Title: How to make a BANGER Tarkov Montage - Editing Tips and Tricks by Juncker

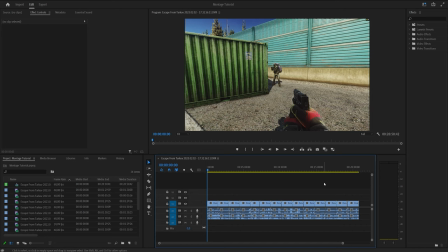0s
Hello and welcome to the long-awaited Montage 101 Tips and Tricks from yours truly. Now, I judge you already know how to import clips. Otherwise, it's simple, you know, drag and drop and then drag it down here and it makes a little guy from the thing.
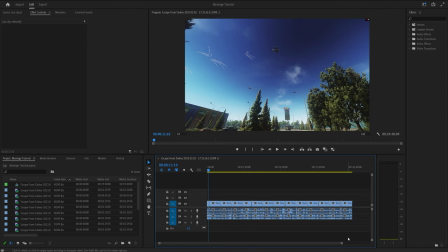17s
So, a montage is nothing without music. Normally, I use fully copyrighted music because it sounds way better than fucking... you know, in your montage. That's bad because it removes all monetization from your video and it'll do a bit worse and YouTube hates you and they'll forever spit in your face.
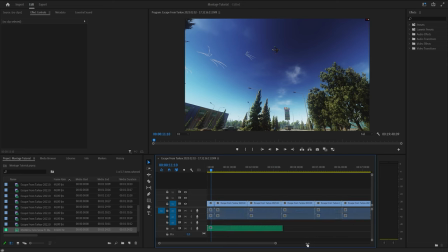36s
For this video, I'm going to use a non-copyrighted song that I found on YouTube by searching up non-copyrighted montage music, and it gave me this playlist. This was the first one. It sounds like this.
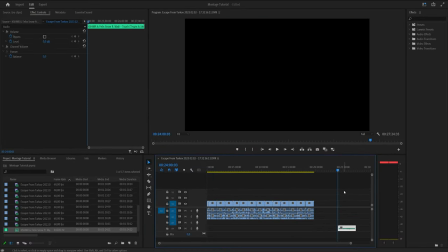45s
Okay. That one, baby. Okay, you can't hear it, but I'm dancing right now. Let me get rid of the other audio and let's find an interesting part of the song.
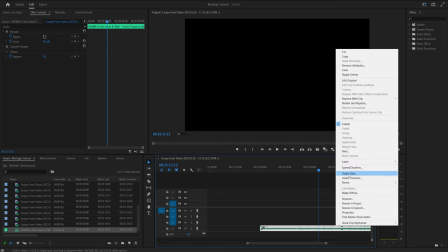53s
First off, it's way too loud. Let me make it a bit shorter by right-clicking audio gain.
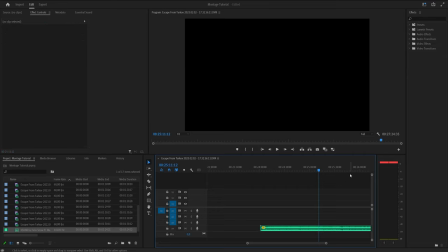57s
Maybe let's say minus five here. It still needs to be loud because it's a montage, so the music needs to be a big part of it, not just the background part. If it was background, you'd probably make it minus 20 decibels or something. Okay, let's start it right here when the drop is.
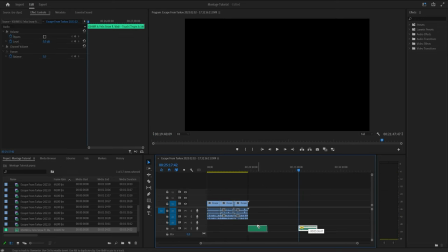71s
Right, that's where we want our montage to go, okay? So I would find a clip where I do something cool.
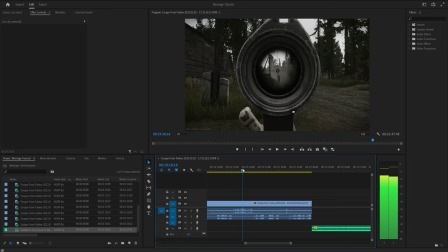77s
Let's say kill someone. All right. So there's a scav there. I'm really terrible at killing him, and I'm probably complaining about the gun being bad.
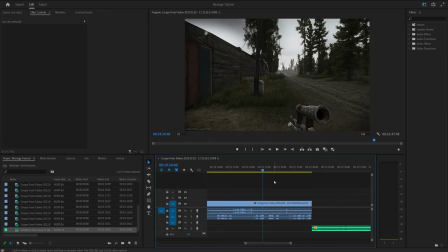85s What the fuck? This site fucking sucks.
See? Yeah. So that clip I can't do anything with because it's not cool.
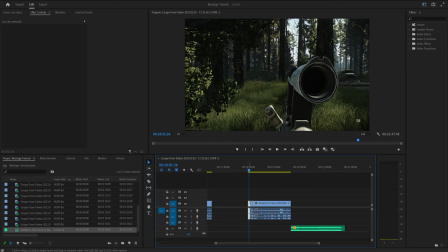92s
There I kill a scav. All right. Let's use this one because I actually kill someone here. All right. So the fundamentals is timing it with the music.
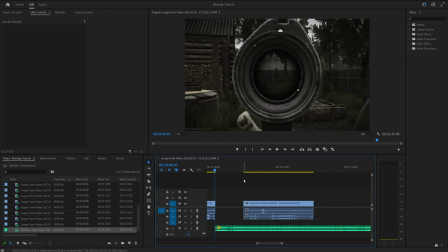99s
Now that's a big part of my videos and a big part of anyone's video, in my opinion. Right here, you see.
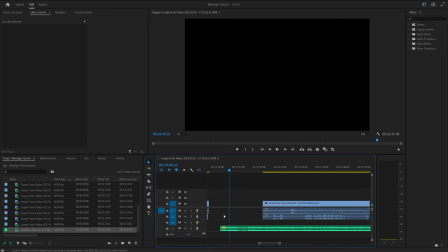104s
Boom. Right? If you zoom in really far, I'm holding Alt and scrolling, by the way, if you don't know that. And then you can see this little boom right there. You see that?
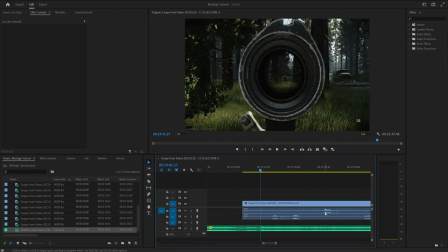114s
So you go right here. You see how the waveform has a spike here. Basically, I'm going to try and move that to the exact point.
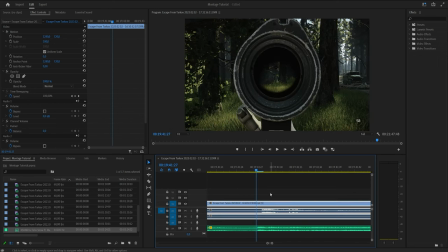121s
See that? Right there. Ooh, that's kind of it. If you zoom out, it won't be noticeable. And then when you shoot, the problem is, though, Tarkov audio is delayed. I shoot here and the audio is here, making it a little bit shitty timing. That's how a gun actually works in real life. But for movie part, I'm going to move it.
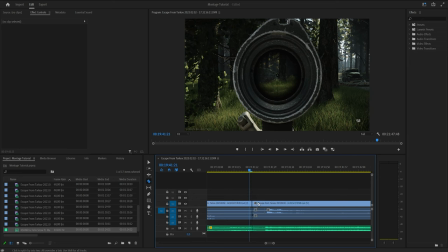138s
And I'm holding Alt to only cut a specific part of it. Otherwise, it'll cut all of it. So I'm holding Alt and you can see I can choose which one I want to cut. Very useful. So now when I shoot, see how it times it perfectly with the music? It's not a specifically epic clip of me sniping a dude from 50 fucking yards out the fucking woods.
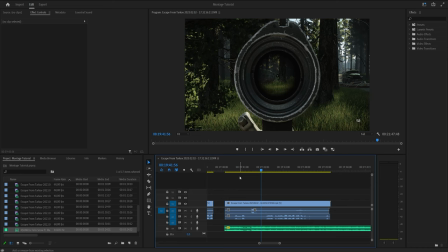157s
But it does for it's a tutorial, okay? It doesn't mean to be cool, all right?
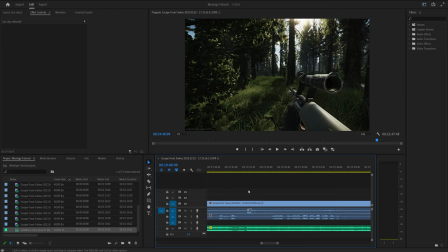164s
Wow, look how cool that is. So we start off the clip on the beat. You see what I'm saying? Like, we start it off like... Whoa, that's such a cool clip. See, that it made it way more awesome. Like, if there was no music, we'd just be like...
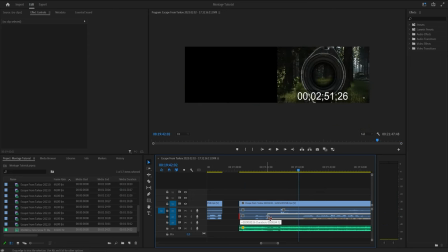177s
I don't know why I'm laughing in that part. You know, I could just cut out my laugh by doing that. You know what I'm saying? All right.
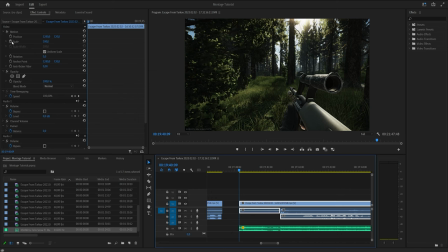182s
So now, next part would be I want to zoom in. So remember that? We zoom it in. Remember that from the last tutorial? We go in here and we make the key marks by pressing these two guys here, and then we... All right, let's see, I want to zoom into the gun.
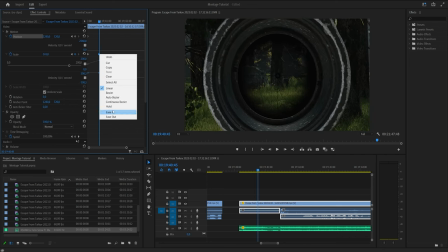195s
So we do one of these, you know what I'm saying? Hit it with the right click, the ease in, and the drag, right?
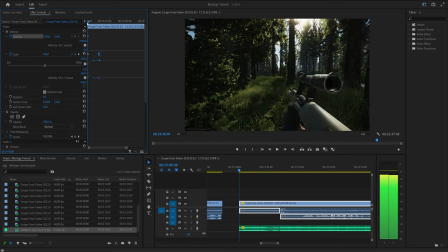201s
So now it's like, ooh, that zooms in with the scope, as you can see, because I started off at the same time as when I right click.
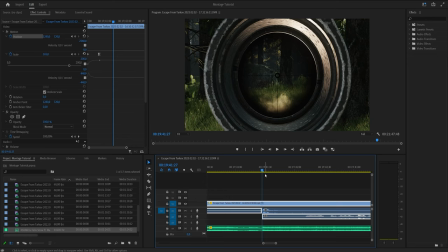208s
Okay, now there's two different things we can do. We can either zoom in or we can zoom out. And in my opinion, I want to zoom out because we've already zoomed in.
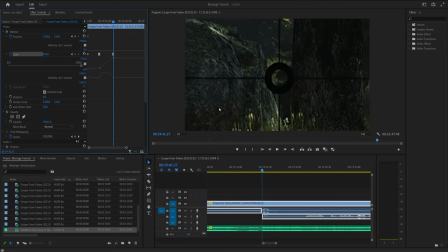215s
If I zoom in more, it'll look like ass because of the bitrate that I record at.
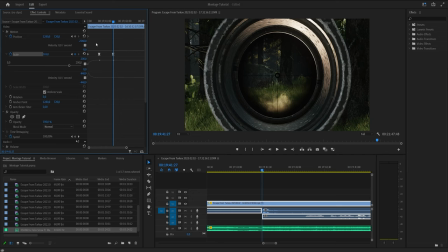219s
Even though I record in 2K, 120,000 fucking bitrate, which is a lot, but it's not enough. So you make a keyframe by pressing this guy right here. When you shoot, when you want to zoom out, let's make it like that many, and then we go back to 100.
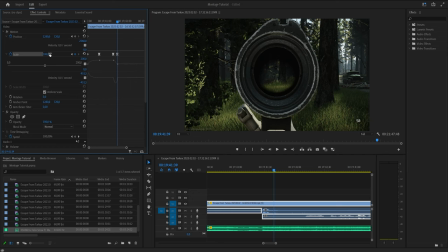235s
But now there's a little issue that I have, and it's like an OCD thing. You see this down here shows and this over here shows. So I actually want to zoom in just enough so you can't see it. And that'll make it look more cinematic in a way.